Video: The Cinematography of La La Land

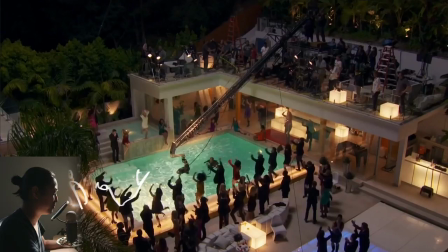and then the camera goes into the water and it's looking up and then it comes back up and there's people up here that jump down and then it starts spinning around in circles so I don't get it I don't know how they made that happen but this is what's going on this is
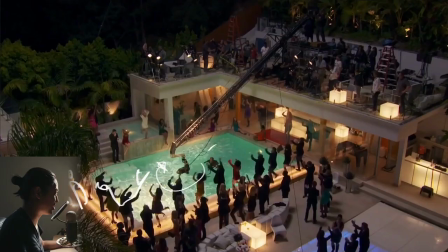a Leonard Chapman crane and I will cut to a picture of it and this is a special underwater Leonard Chapman remote head and it's not the hydroscope the hydroscope is a kind of like waterproof underwater techno crane this is just a fixed length crane under the water so clearly this is how they're
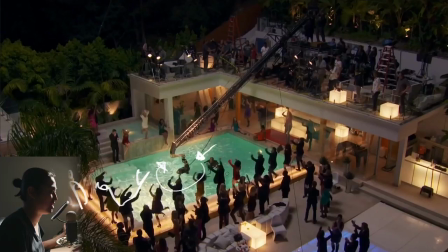doing the under the water gopro selfie stick shot where they're spitting it around but i honestly didn't catch the transitions it's clearly steadicam and they're not when they look up that's this balcony here so there were people there and i missed the transition so even looking at the behind the scenes i'm still
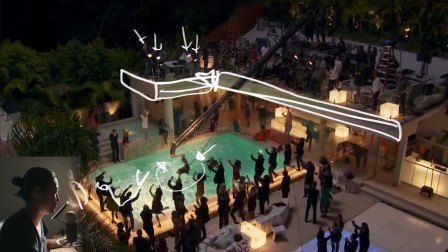confused by it pretty cool old school we have some park hands here just tungsten park cans banging uh picking people out and then lit in 360 so a lot of this stuff that's uplighting and a lot of practicals to just add uh reflections and stuff that look good and these people are all
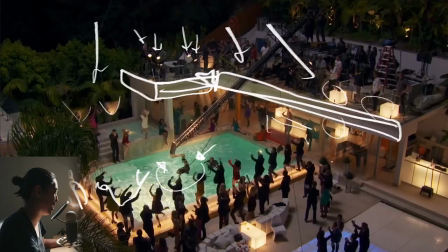being lit by looks like um i'd assume like an 18k up here into a bounce there's like a big light source coming down which you can't really see but you can kind of sense the shadow from this so we kind of know that it's coming from like whoop like up here uh is
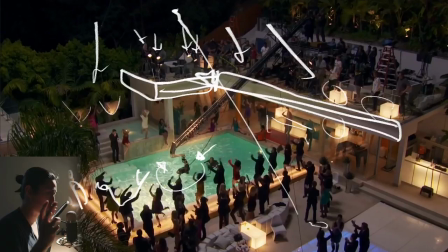a big hmi maybe just an 18k hard maybe in a softbox slash moon box maybe a bounce like i i for something like
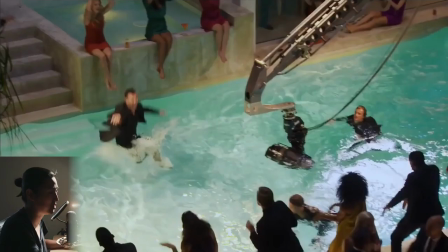this it could be like a 20 by 20 overhead with two 18ks bounced into it something like that is going on in this scene again still looking at the behind the scenes still don't know what's going on so this is the chapman leonard uh underwater head i believe with some sort of underwater housing and
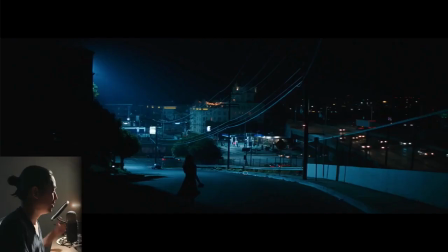the chapman leonard uh fixed length crane which i linked to uh before so a lot of this movie takes place at magic hour and at night and this is when they're using the high speed film and i really like the way that he's choosing to light a lot of this stuff so the this is not a high iso movie like you look over here if you shot this with like a red epic w that would be like oh you would
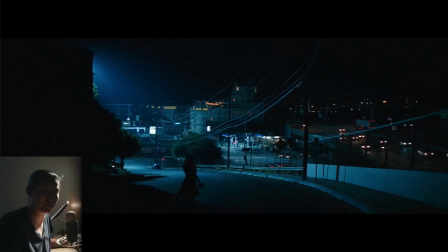see all of it it would look like las vegas even in los angeles where it's it's pretty bright and there's a lot of smog so that gets lit up uh in this case that's very dark and i haven't seen night exterior lighting this like this for quite a while because again alexa red
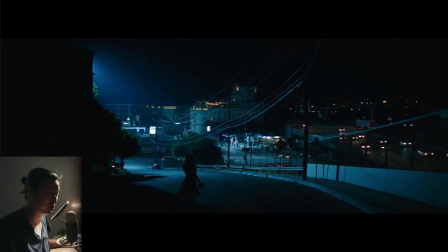cameras they're so good in low light um but even at 500 asa downrated to like 250 or 200 you don't see much in the background so this is old school and this is the way that i learned how to light night exteriors which is very much to do something like this where you're
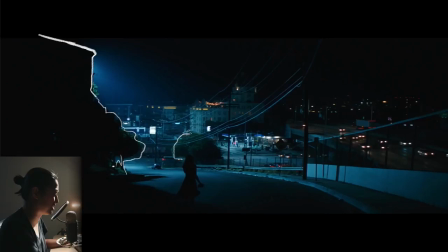kind of lighting up the atmosphere not hazing it but you're lighting up a little bit of the atmosphere and you're silhouetting things like this so you'll see night exteriors like this in older movies where they're they're hiding a backlight behind a tree they're hiding a backlight behind a building like this and you're just catching this really hard light source. And if I could go find some of my old music videos, I would do this with 1.2 HMIs, not 18Ks.
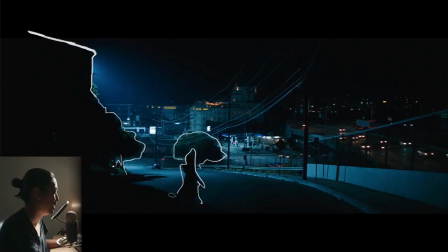And I would light in a similar way and utilize shadows and silhouettes as well. So I really like this. So I'm assuming there's an 18K popping out from back here doing some of this guy, which is all of this. And then there's probably another one or two lighting up this building because again,
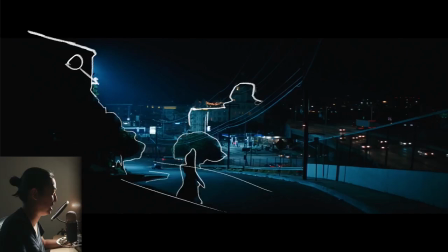at 200 ASA film, you don't see anything.
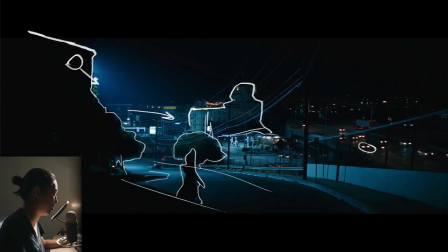So those practicals are real. those are real but this building i think is probably getting a little bit of love i'd guess from maybe another light over here something
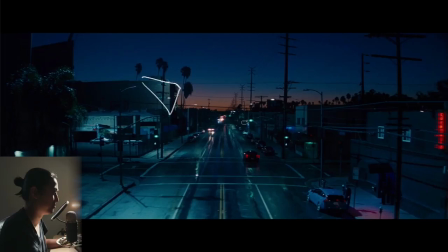like that so that's a little bit of old school night night exterior lighting this i would believe is mostly practical this looks like it has a hit on it this where would that light be coming from it's hard to tell it looks like no no no so there's definitely this shadow here
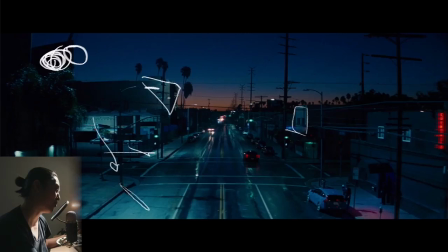so there's something going on there's something hitting this and that and this i believe so there's a i would assume there's a source over here to some degree maybe i'm overthinking this but again 200 asa you don't see much though they did nail the magic hour here and
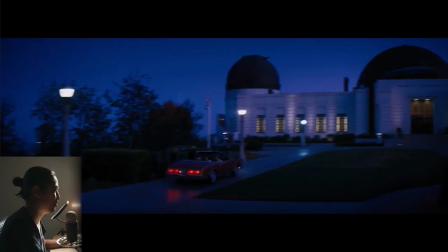this is a sky replacement it looks pretty real though and they went down the street for this too moving on uh just straight up magic hour they talked about how much they loved this old school um kind of memory or thought of what los angeles would look like so it's kind of a mix
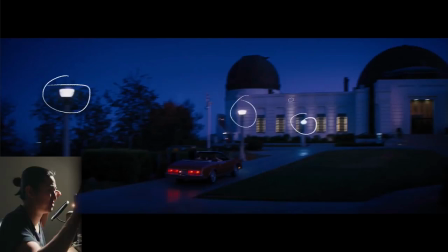of modern and retro i can't i think la changed a lot of their street lamps and if you watch the film these street lamps are always flaring the lens in kind of like interesting ways along the edge of the frame mostly. And they both talk about that I believe Linus and the director are not LA natives, so they're not from Hollywood.
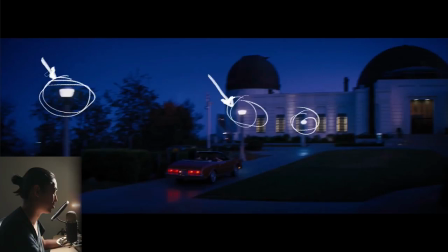And they both really, when they thought of Hollywood at night and magic hour, these practical old school lamps were a big part of that visual for them.
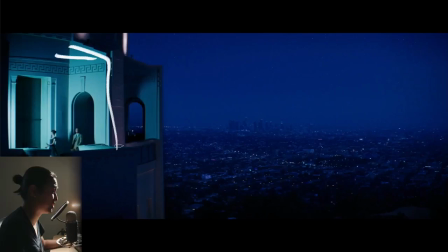So they added them in. A very famous piece of architecture here, looks like another plus green HMI lighting up this wall here.
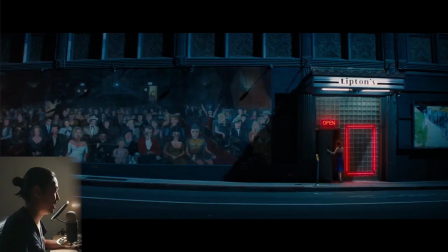Very simple, just HMI hard from the right angle. Very much how they're approaching the night exteriors, and just calling out how much distortion there is on this wide lens, and again, to light this, I'm pretty sure it's the HMI from above coming from this really steep angle like this, just one HMI, one drop shadow, and then these neon practicals here,
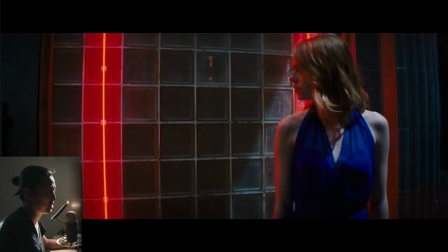a little bit of a green-blue color correct going on, same thing as well for this close-up, a lot of distortion in this shot too.
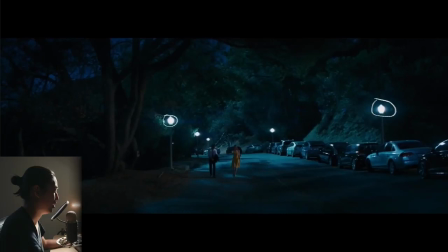So that was a quick look at the lighting exteriors for the night again same situation going here very uh placed practicals designed very flary and to get all of this light doing this situation there's going to be an 18k up here at a frame on a crane
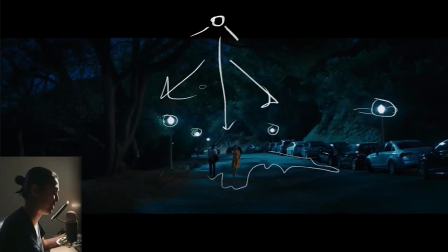backlit in the whole thing i would not be surprised if this whole scene is that one 18k that blackjack k5600 light the practicals and then i didn't i didn't put the still in it but they show that they're hand holding like some sort of led or tungsten light on a boom pole and
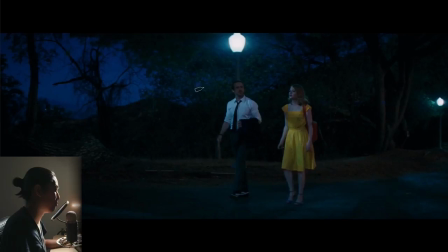just walking it with her for the close-ups big backlight some practicals float a key light you're doing la la land exterior lighting here we can clearly see that there's um a story's coming this way and i believe when i read this that because this scene right here which is a big long
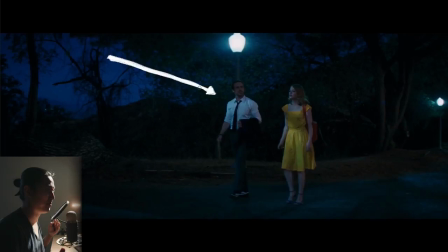one take is uh has a cliff that falls off 300 feet in one side and then it's a big u-turn basically is where they shot it was difficult to light but they basically had two condors one with an 18k on one side and 18k on the other side.
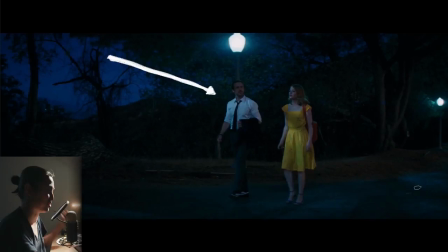This is the 18k hitting them, and then all this other deep background lighting is the other 18k, so it's just kind of like big back cross lighting just with 18ks really far away.
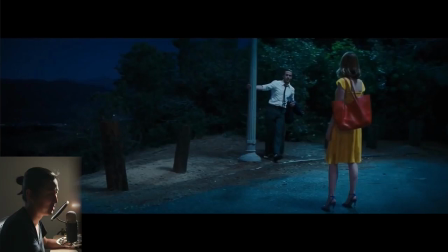That's essentially the approach plus these practicals, and then catching it at the right time of day to have the sky be not pitch black. So we have the practicals, they're getting lit by that here, and then there's going to be some 18ks, again I think coming something like this, one from each side.